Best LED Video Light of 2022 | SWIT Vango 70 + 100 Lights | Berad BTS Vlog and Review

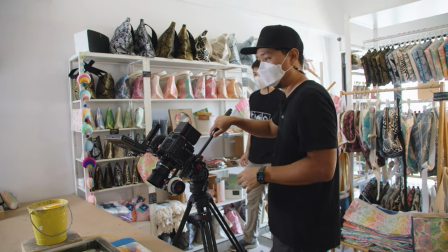But basically the backlight on products, on people, so we get some nice contrast on the subject.
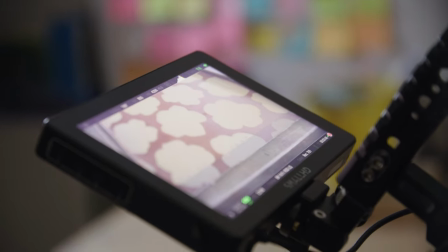So on this shot we got the 1x2 instead of the 1x1 just because it gives us a nice spread across the entire place gives a nice
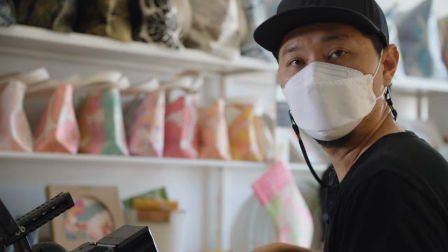fall off to the edges that you wouldn't have with with the smaller panel so it's looking pretty good just for just having a single light behind our
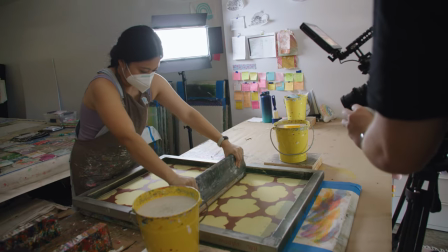subject and I think we got a nice even natural light that pairs really well with the daylight that's coming in through this window
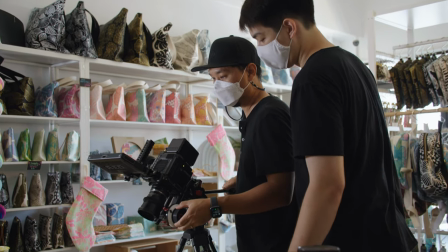that's our close focus which is right there where she's gonna lay the ink and
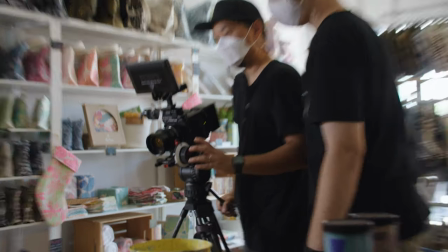that's our end point where she pulls up the squeegee that way I can just focus
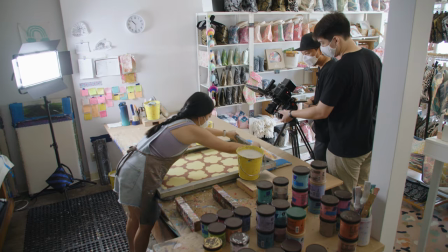on the composition. Just ready and good.
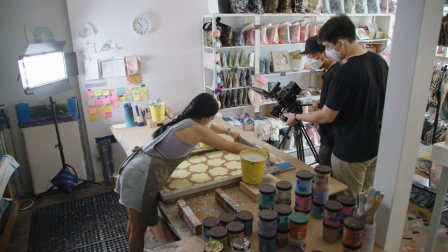And action.
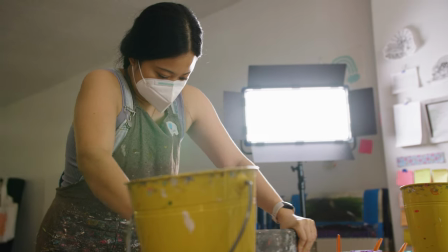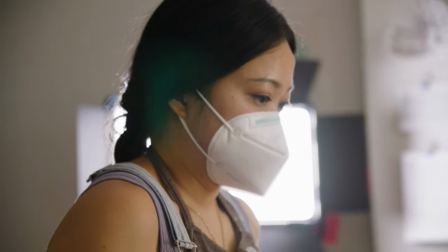And go for it. You pull it up.
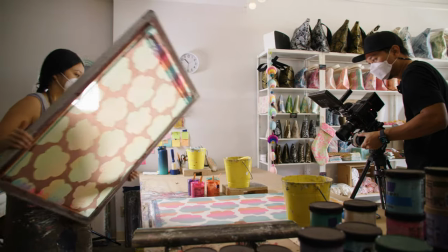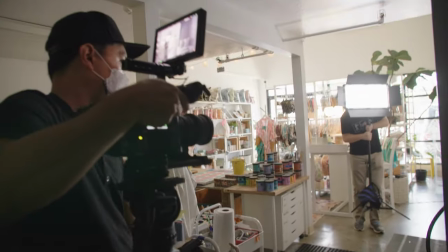So probably back in that corner right about here. A little bit further back because I think that's going to be in shot.
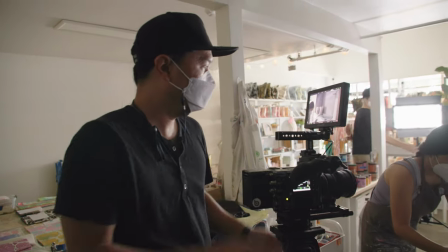Kind of similar but we're motivating the light now that we've got some window light back there. So this will help to make it feel like it's still coming from
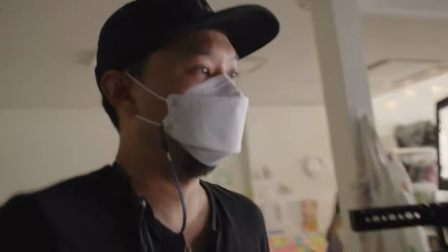the practical source nice thing about these red cameras is they have so much dynamic range and latitude in the light
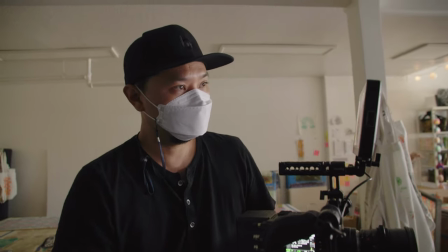that we don't even really need to fill it's just just looks good and action
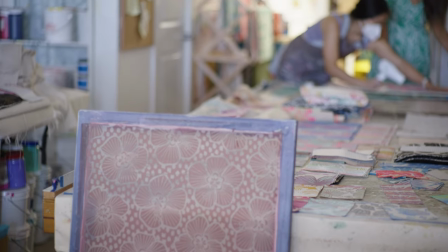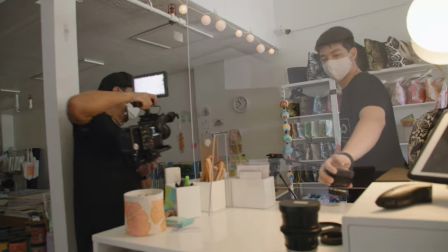i'm gonna go a little bit wider i might i might actually stay on this to get a detail
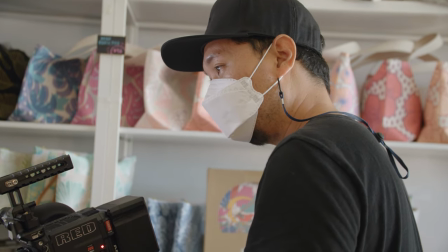so now we're going to put this is the second layer right This is going to be the outline of the flowers.
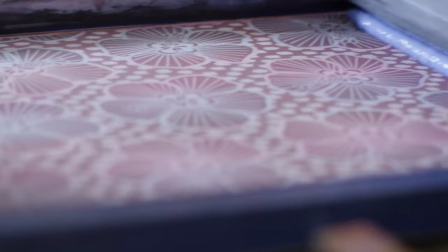And ready and action. That's a cool sound.
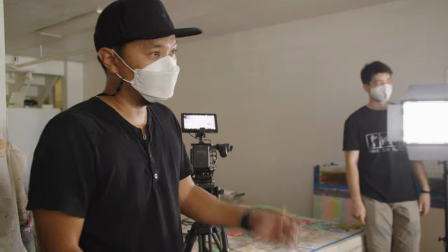So this is one of the big parts, the visual parts of what Jana and her team do here.
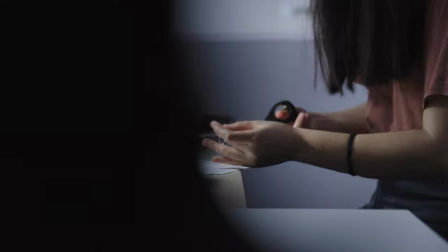We'll probably go check out some of the other parts. Cutting, sewing, some of the things that you don't really think about.
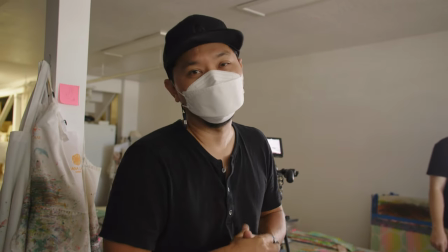But really important parts of what they do.
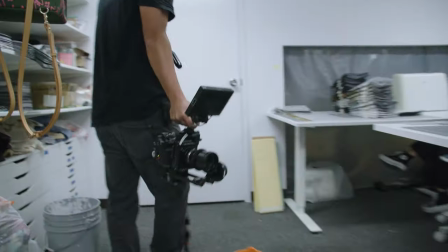Hey ladies. I remember y'all. We're invading your space again. What are you guys working on?
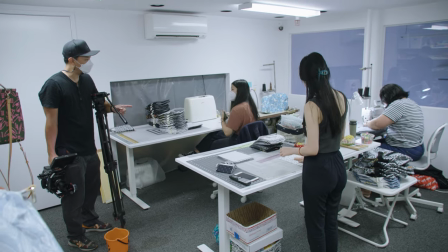So maybe we'll work on Aaron's machine first. Here I'll set up.
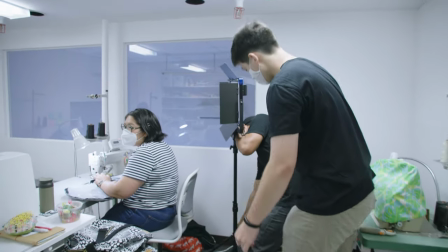So we're probably, since we do have this faux window here, we'll turn off all of the fluorescents and then we'll bring in the one by two again.
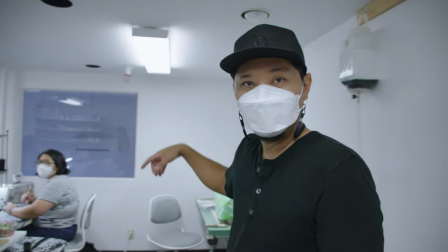And because remember I was talking about how those big domes,
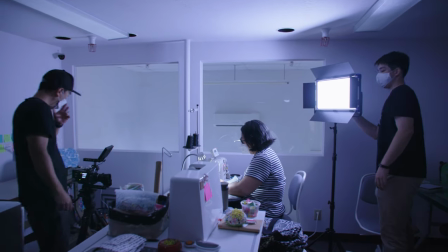like you can't sneak them in back here so having a really flat battery-powered panel you've got to worry about plugs you don't gotta worry
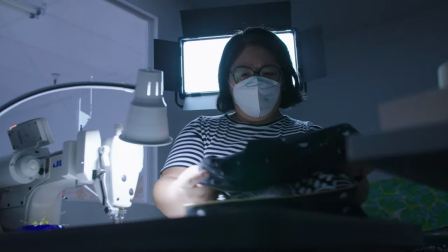about any of that stuff you're just huge light source soft light and just stick it anywhere it's
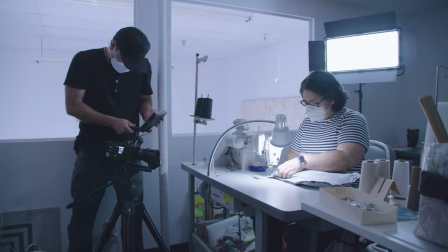pretty pretty cool so let's dial it back for kind of a similar color to what's in her
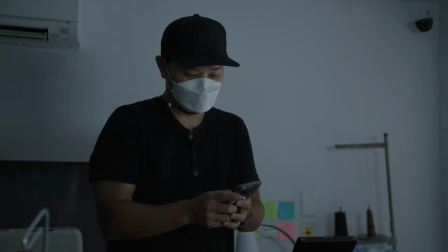sewing machine with the rgb you can kind of dial it in a little bit
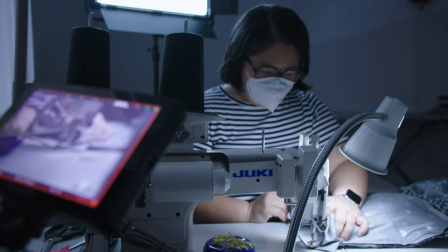okay and i am recording and And action.
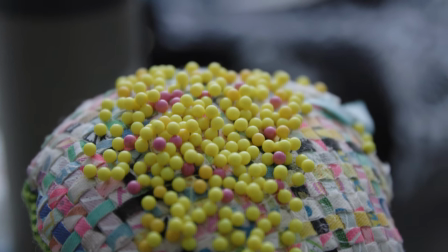Super cool. Thank you. So, and we'll bring it back here.
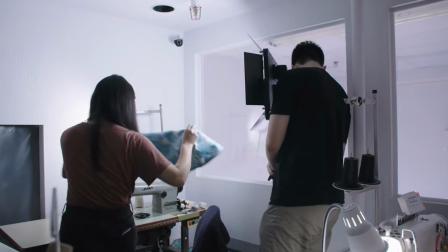And maybe we'll just try to see if we can do something fun where we just bounce it instead.
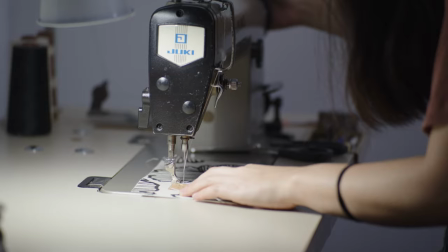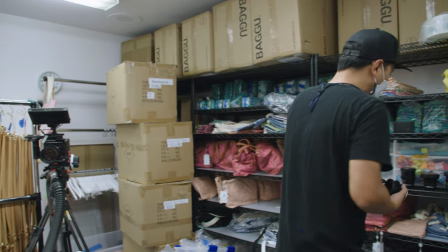Okay, so right now, Megan has the cutting tools.
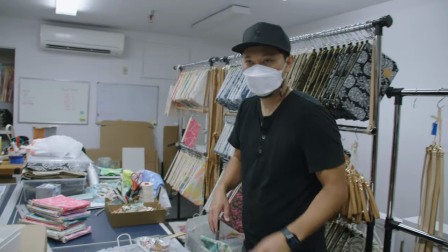And we're going to get her cutting some material up. So bring up the two lights. So I think we're going to get the 1x2 on this side. just giving us this nice soft
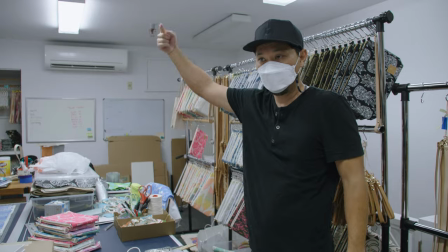spread of light and then we'll get the one by one on the back giving us that rim okay
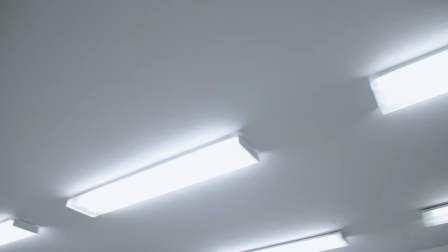so we definitely don't need the blue kill these top lights and then how about where where are you slicing do you start from the left side or the
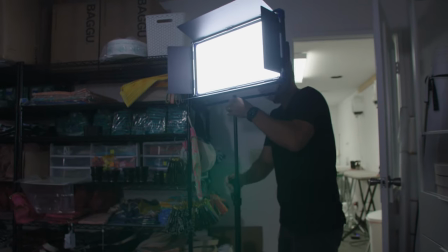right side do over here first okay perfect and action thanks